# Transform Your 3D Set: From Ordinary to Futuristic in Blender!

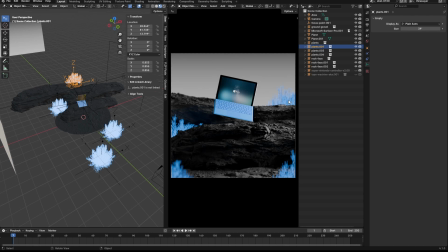12:27 Yeah, this is feeling better. And then take this one over here. Maybe I'll just shift it over here. Nah, I think there's too much of a balance going on. That's what it is. I think I need to get rid of this one. So now we're just kind of zigzagging up the shot to lead us into this laptop.
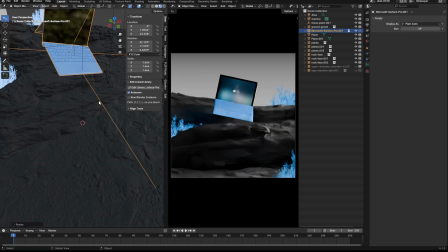12:46 I like that better. And I might scale up this laptop just a tad bit, just to make sure it's not the same size as those plants.
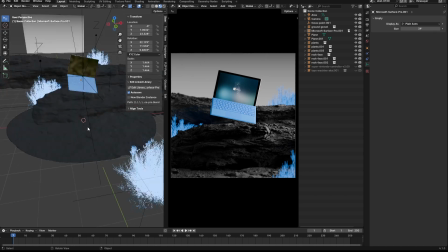12:57 And then what else can we do? Oh, Blender's being a little buggy.
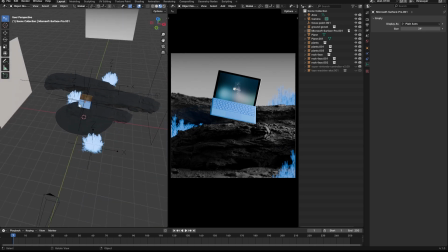13:06 Okay, so next thing, let's look at the background. Maybe we could play with this background a little bit.
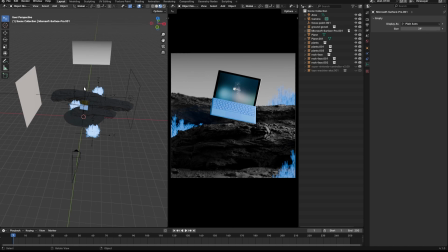13:13 I'm thinking that we could probably add a little bit of color contrast. So we're gonna go back to our shader editor,
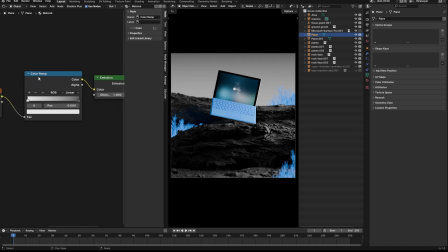13:24 and thinking that I might add some color contrast. So what I mean by that is kind of pulling some color theory in, and being that the opposite of blue is orange, I'm going to throw some orange into the shot to see what this looks like. So we're going to bring up the value.
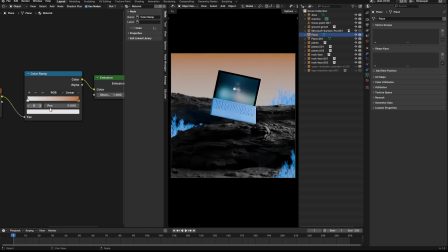13:47 Maybe it's a little too strong. And then here too, add some orange. Nah, I'm not liking that. So we're going to just undo that.
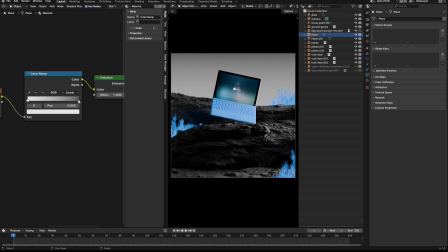14:06 I'm going to go back here. And then I'm going to make this a little darker. I like the monochromatic look. Something like that. That's nice. Okay. Okay. So something like this is cool.
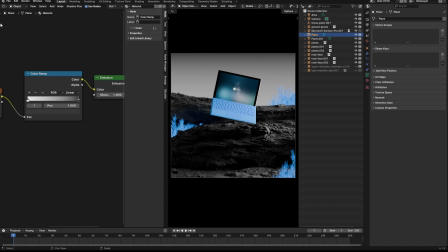14:25 Let me add a highlight on the laptop real quick.
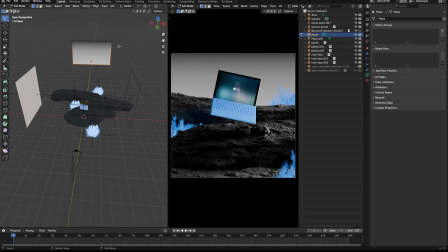14:32 And then scale this background just a tad bit. I know it's, there we go. Or pull the vertices up, I should say. And then I'm gonna add a highlight on the laptop.
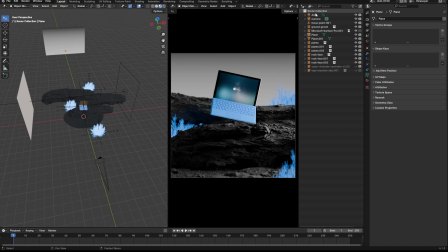14:49 So this scene is actually being lit by one light. So just like we had in the previous scene, we had like, I don't know, 6 or 8 lights. So this scene is actually only just using one light to light, which is great. And we're getting a really nice look. So we're just kind of lighting it from right to left.
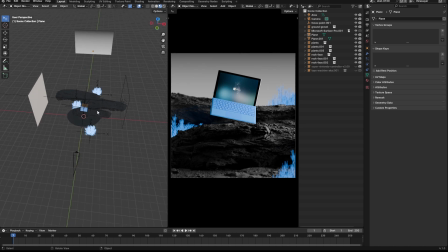15:08 And then we have a bounce card just bouncing just a tad bit of light back into the scene.
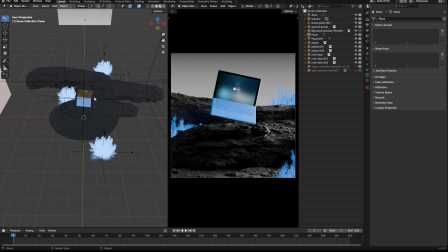15:13 All right, so now I want to take this laptop.
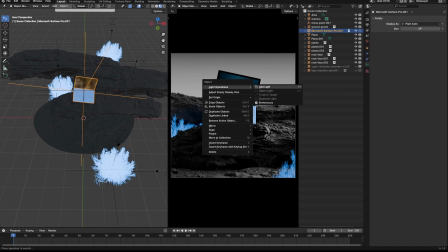15:18 I'm going to use my light wrangler and I'm going to add a light, drag it on top of the laptop.
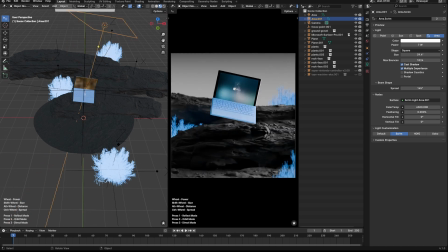15:24 And I want to work on getting a highlight. So there we go. Okay, so now we need to scale down our light, holding shift. Cool. And it's going to be very subtle.
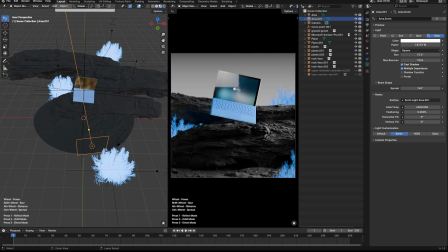15:44 All right, and then I'm going to control, work on the spread.
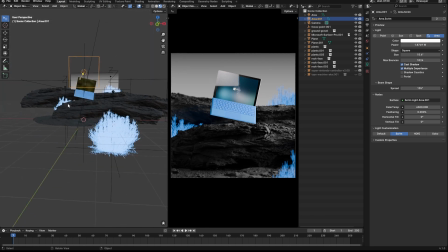15:51 All right, so I'm going to stop right there. And then I'm just going to edit it manually without using light wrangler options. So now I'm going to scale it up, drag it upward. Looks like I need to rotate it.
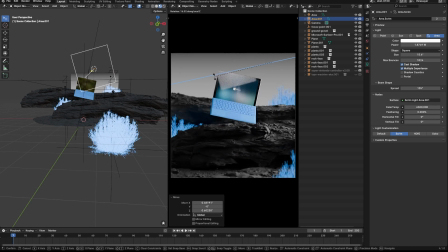And then like that. Cool, now we got the highlight. And then I'm gonna take the brightness down, 0.5,
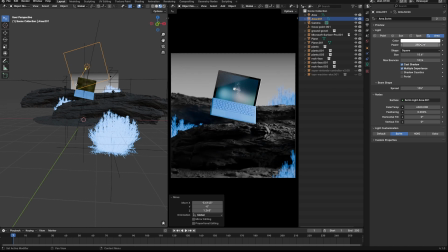16:29 0.25, see what that looks like. Okay, that's looking pretty nice.
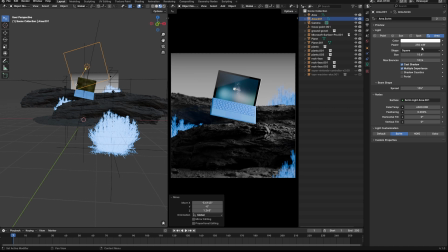16:34 And then maybe I should take it up a little bit. I'm gonna go back to 0.5, see what this looks like. So 0.5, see. Okay, so now I want to add a little bit of softness to it also, see what that looks like. So I'm going to go over here to horizontal tilt, I believe.
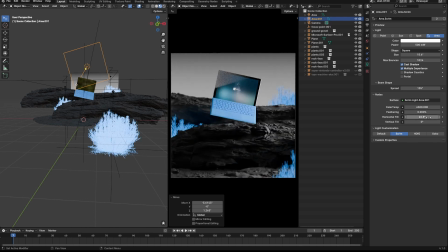16:53 Gives us some options. Yeah, see how it gives a fall off to it? So let's go negative to see what that does, since the light is coming from the right. So we can go the opposite direction too. Yeah, okay, so we'll go something like this.
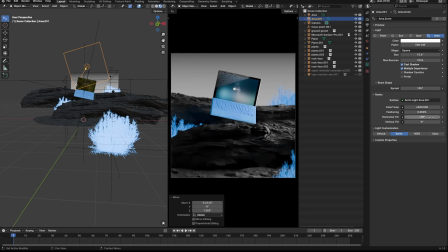17:13 And then negative 20. And then also feathering. See what we get if we turn that to 100%. Okay. We're going to turn this back to 1.
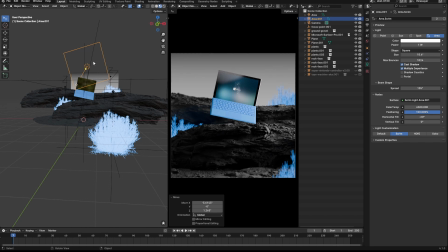17:32 And I'm thinking that I might want to put it on the other corner since the light's coming from the right again. So we'll go over here instead and rotate it. There we go. Then bring it down.
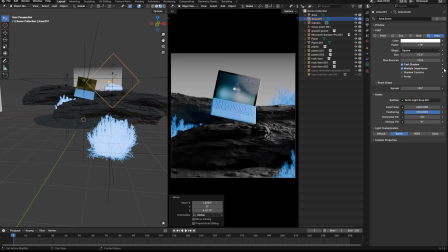17:52 Yeah. And then now we're going to go bring the brightness back down again. So it's just constantly tweaking. It's just, you're not going to always get these things on the first try. And again, I've just put this together in the last how many minutes?
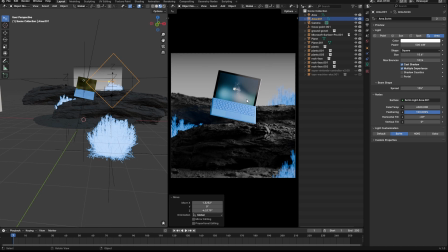18:08 I mean, I'm doing this fairly quick. So if this was a real project, I would be spending a lot more time on this. But I'm just walking you all through concepts and how you can execute something.
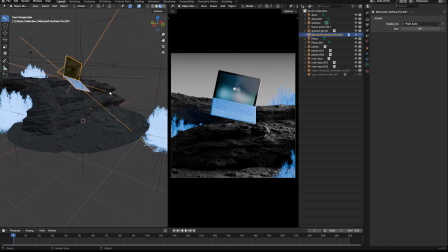18:20 But don't think like, hey, I can knock this out really, really fast and I'm done. No, you want to put a lot more time into these things, you know, but for content's sake, I'm just trying to make it very quick and easy to show you guys how you guys can walk through these kind of concepts.
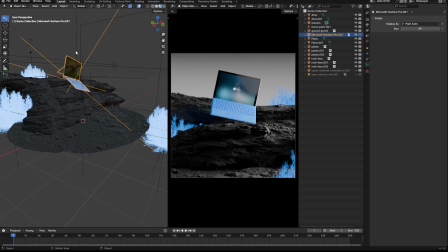18:35 So again, you know, these things take a lot longer. All right.
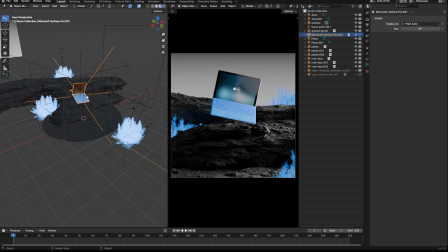18:40 So one thing I want to look at too, maybe is playing with my camera.
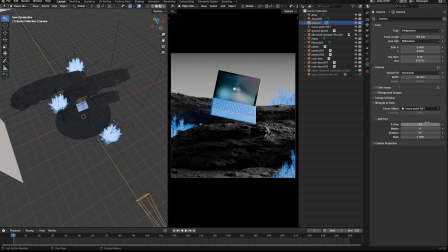18:48 I just want to play with the depth of field. So I'm just going to turn this up to like 16 to make it real sharp. See what we get. So we're getting more detail out of the plants. Maybe there's too much in focus. So we'll try 8. I like that where it's not too blurry.
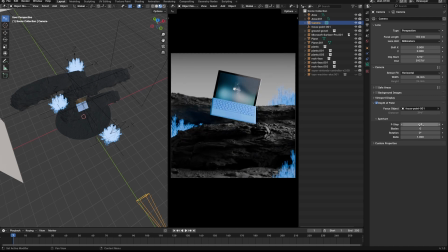19:09 Right. So those background elements are not, I'm going to go with 8 because I like how they're not too blurry, because when they're too blurry, they're a little bit too distracting. But now that they're a lot sharper, it feels better. And then I also want to brighten them up even more to just get a little bit of light cast on these rocks in this shot.
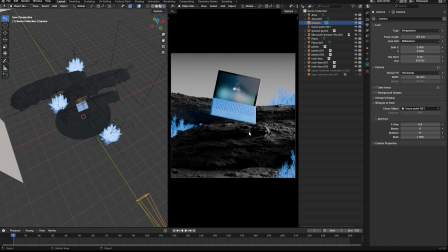19:29 So let's switch over to our assets again.
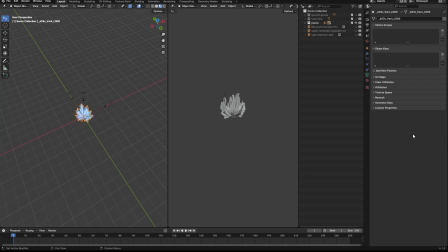19:36 And once again, we're just going to brighten this up. So we'll go over here to our material. See if we can just do it right in here, maybe. See what options we got. There it is, strength. So we'll go up to 32. As you know, sometimes you'll see me double up numbers.
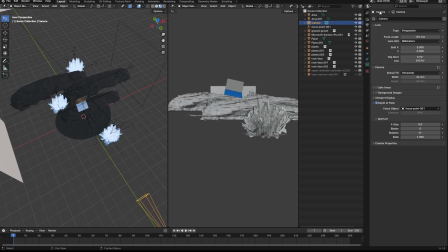19:53 I always start from 1, 2, 4, 8. 16, 32, 64, and from there I just keep doing it.
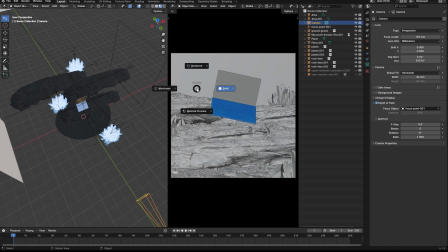19:59 And then I'll start cutting stuff in half. All right, so see what it looks like now with these brighter.
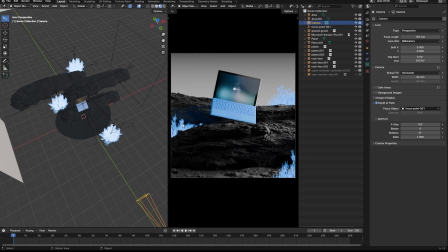20:07 Yeah, that's cool. So I like how um the light's casting onto the rocks. However, the only problem I'm seeing is that they're starting to turn white, so I might just turn them back to what I had it.
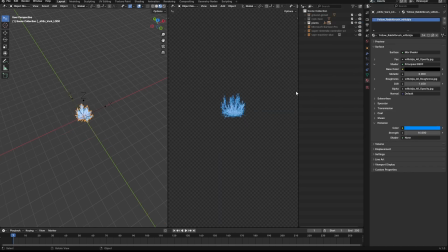20:26 So we'll go 16 again. And then what is the saturation? Matter of fact, okay, we're good. So we'll go here.
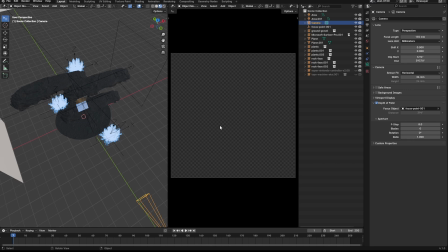20:42 All right, to our camera.